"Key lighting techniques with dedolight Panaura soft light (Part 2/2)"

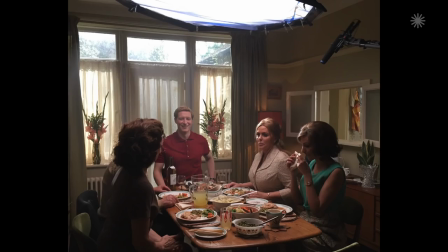739s
Interestingly, this was a from a rigging point of view we needed to shoot completely 360 in this room so there's no way for a lamp, we couldn't we couldn't boom the lamp so it actually had to be rigged into the ceiling but if If we'd rigged any scaffolding, that would have dropped the lamp down too low, and also there was cornicing in the ceiling, so you would have had to screw in below the cornicing, which would have made the exercise null and void, because I wouldn't have been able to get a decent wide shot without the lamp being in frame. So what the gaffer and the rigger did, which was very clever and worked very well with the Octodome, was they removed the ceiling rows in the middle of the room where the existing household light was and they fixed a little baton in the ceiling piece where the rose was and just because the octodome is so light they could just screw it straight into the baton and run the cable i think they ran the cable over the joists and down through a little mouse hole in another room you couldn't have created that big soft source with any other lamp because of the this was a purely a physical thing because of the physical weight of the Octodome because it's so light. No other lamp could have been, no other lamp which could produce that level of soft light could have been rigged in that way because it would have been too heavy.
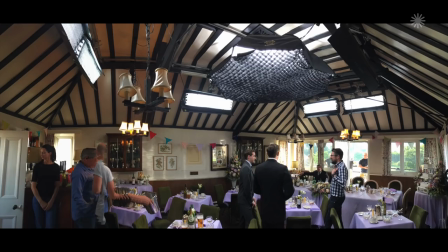826s
So that was a great advantage, a great bonus. But the 7 foot, it's a much bigger lamp and I have used it very successfully but it has more limited applications because of the size and because of the depth of it. so it worked very well for example in this location there's a wedding party in an upstairs room with a vaulted ceiling
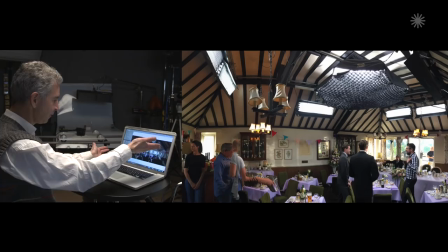846s
I couldn't there was again 40 extras plus the principles you couldn't put anything on the floor so everything was up above and
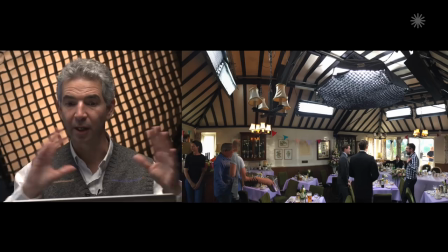856s
the seven-foot octodome up here gave a very nice nice big fill for the room and it was the day I had to use a daylight one because it's very bright outside. Five foot wouldn't have done it. Five foot wouldn't have been punchy enough.
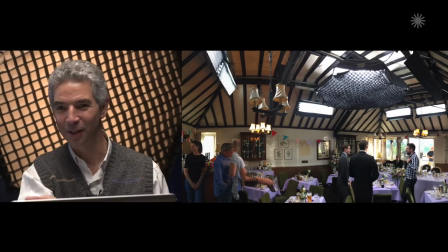872s
But the seven foot conversely would not have worked in any of those other locations that I showed you. The pub location, the small room, it would have, the added depth makes it much harder to use in a tighter space.
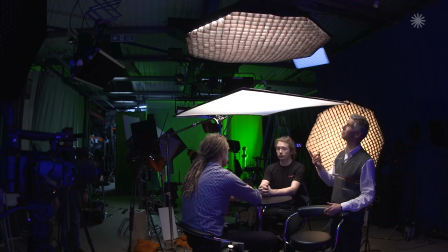887s
So I'll say the seven foot it's a great lamp but it's got to be a big enough space to use it comfortably. This is exactly the same setup. We've not moved the position of the key light at all.
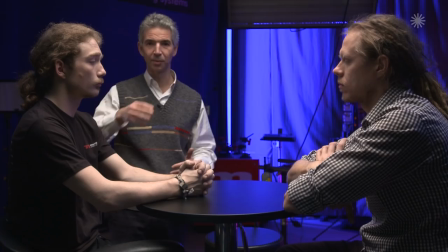901s
We're doing close-ups now. Still three cameras.
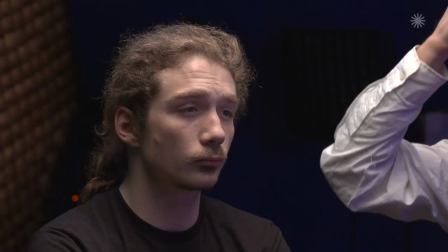903s
The wide shot is a Type 2 50-52 shot and each close-up camera is a medium close-up over the shoulder.
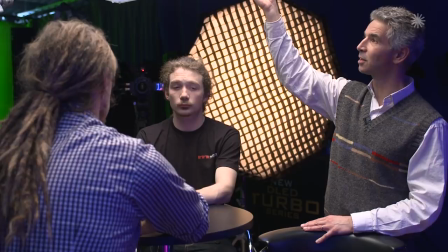912s
But now we've got a little bit, the only difference is we've introduced this trace frame here just to soften and spread the
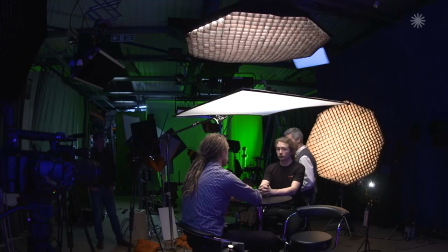919s
light a little bit more into the eyes so we don't get the panda eyes and introduced two little eye lights cross cross keying from either side this this one for josh
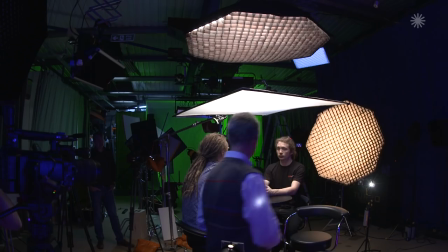933s
just that's off and that's on you should just be able to see the little glint in the eye not lighting the rest of the face
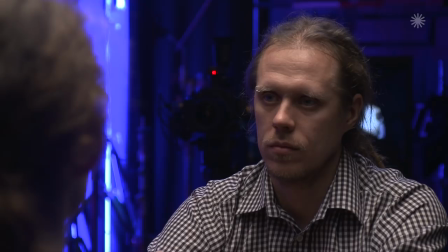941s
and this one for justin just that little chink of light in the eyes nothing else
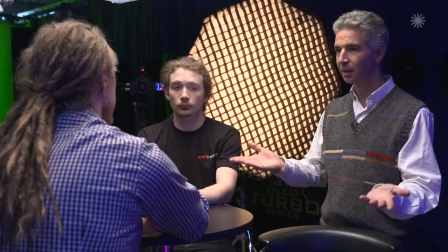949s
because everything is in the eyes. You don't want to put too much light on other parts of the face, just the eyes.
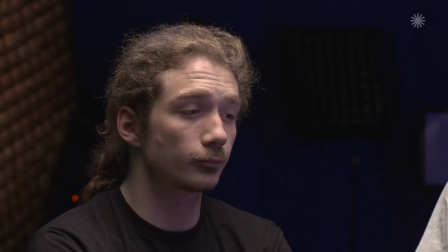956s
So Josh and Justin, carry on your conversation now. Over to you.
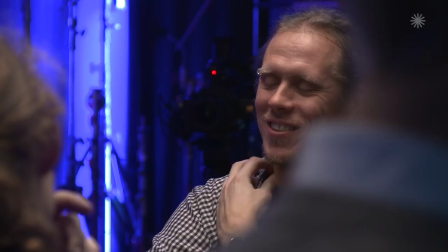961s Tell me more about this hotel. I'm just crossing.
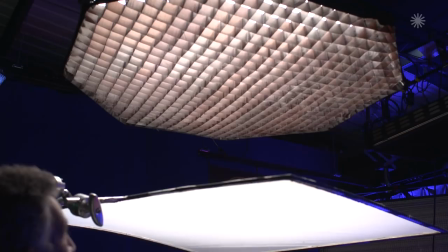973s
It's the same as bringing a light down lower,
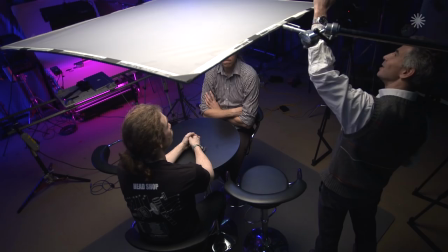976s
but without having to bring a lamp down lower. and it's moving
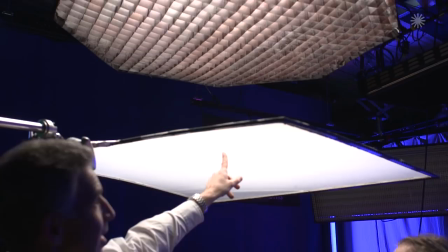982s
the source from up there to down here,
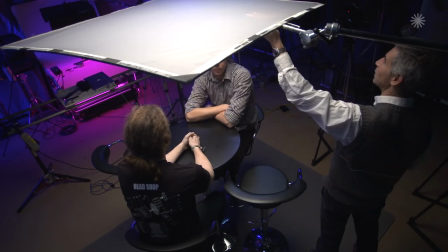986s
and that explains what I said earlier about a bigger source closer softens the light,
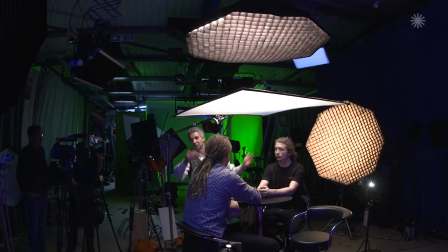994s
and that's exactly what we've done just by introducing a trace frame. We've not put in any more lighting, it's just created a larger source closer to the artist, so it's a softer, more appealing light, and we haven't lost any exposure at all with that frame. I'd say maybe the third of a stop that has taken off the overall exposure can easily be compensated for on the iris in the camera and maybe it's just some slight adjustments to the level of light in the background,
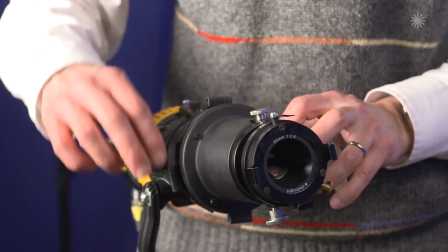1021s
but it's minimal. So this is the DP2 projector that we were using in more detail. It's got the built-in framing shutters here, very easy, they don't fall out, can't go wrong with them, absolutely bulletproof. Because the light output from the projector is obviously by default very hard coming through the blades, you just want to soften it off, you get the DPI set that come in three different strengths that just drop in in front of the lens. The one, two and three, obviously you can use them individually or you can combine the DPI filters together or use them on their own to create the precise amount of softness that you want. So you do one, there's room for two, and if you want a third one to really soften it off, there's room for three.
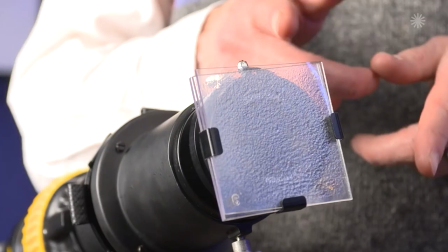1069s
From the lighting setup that we did, I found it worked best with all three actually, because it gave you just the light in the eyes that you wanted without any edge effect from the projector blades. Perfect.
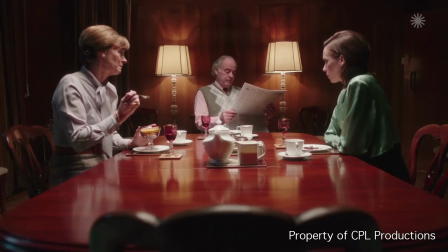1084s
I've got to say, I thought the lighting was really beautiful in this scene. work particularly nicely because of the the way you have these wood paneling on the walls around the the room and you get that lovely soft top light which focuses the light onto the table and you get the glow on
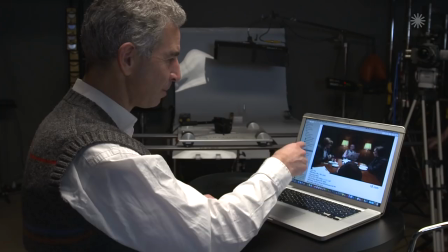1100s
the tabletop and the fall off on the walls and you get those rich honey colored background
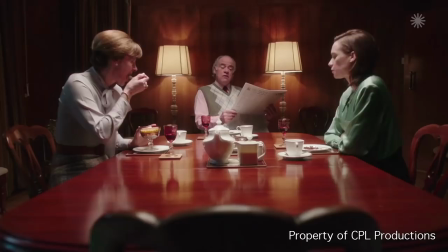1105s
tabletop tones balancing in with the very pleasing flesh tone just shows you again
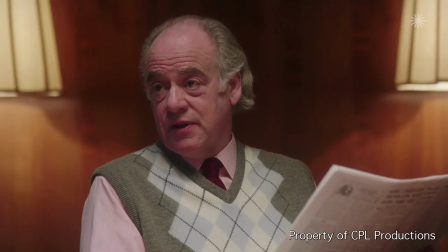1111s
with one light source and very minimal extra
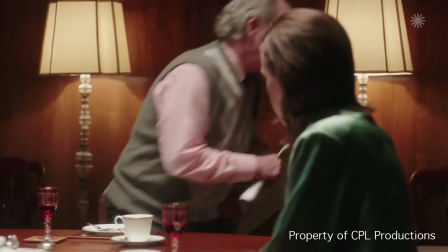1117s
fill for the close-ups what you can do with the Octodome at least what how
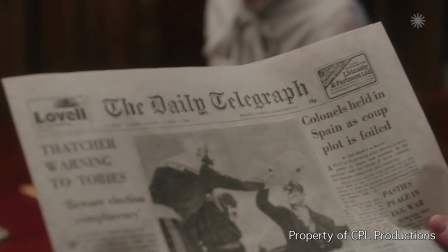1123s
I can make it work to my advantage so so the scene starts here develop off the newspaper
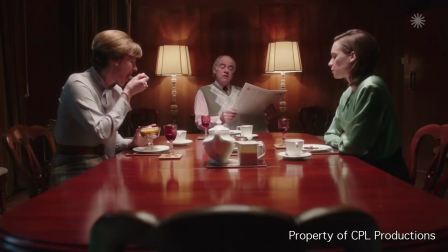1131s
all of this no relighting between any of these shots here be
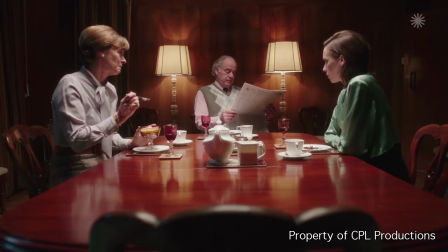1138s
nice if there okay so there's the wide shot
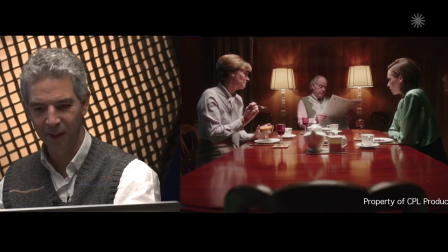1141s
so you can see this is the big soft top light on the wide lovely little reflection off the chair in the foreground here
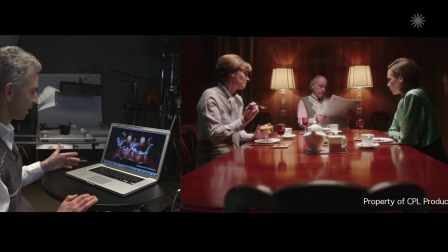1149s
beautiful fall off on in the background no light hitting the walls it's just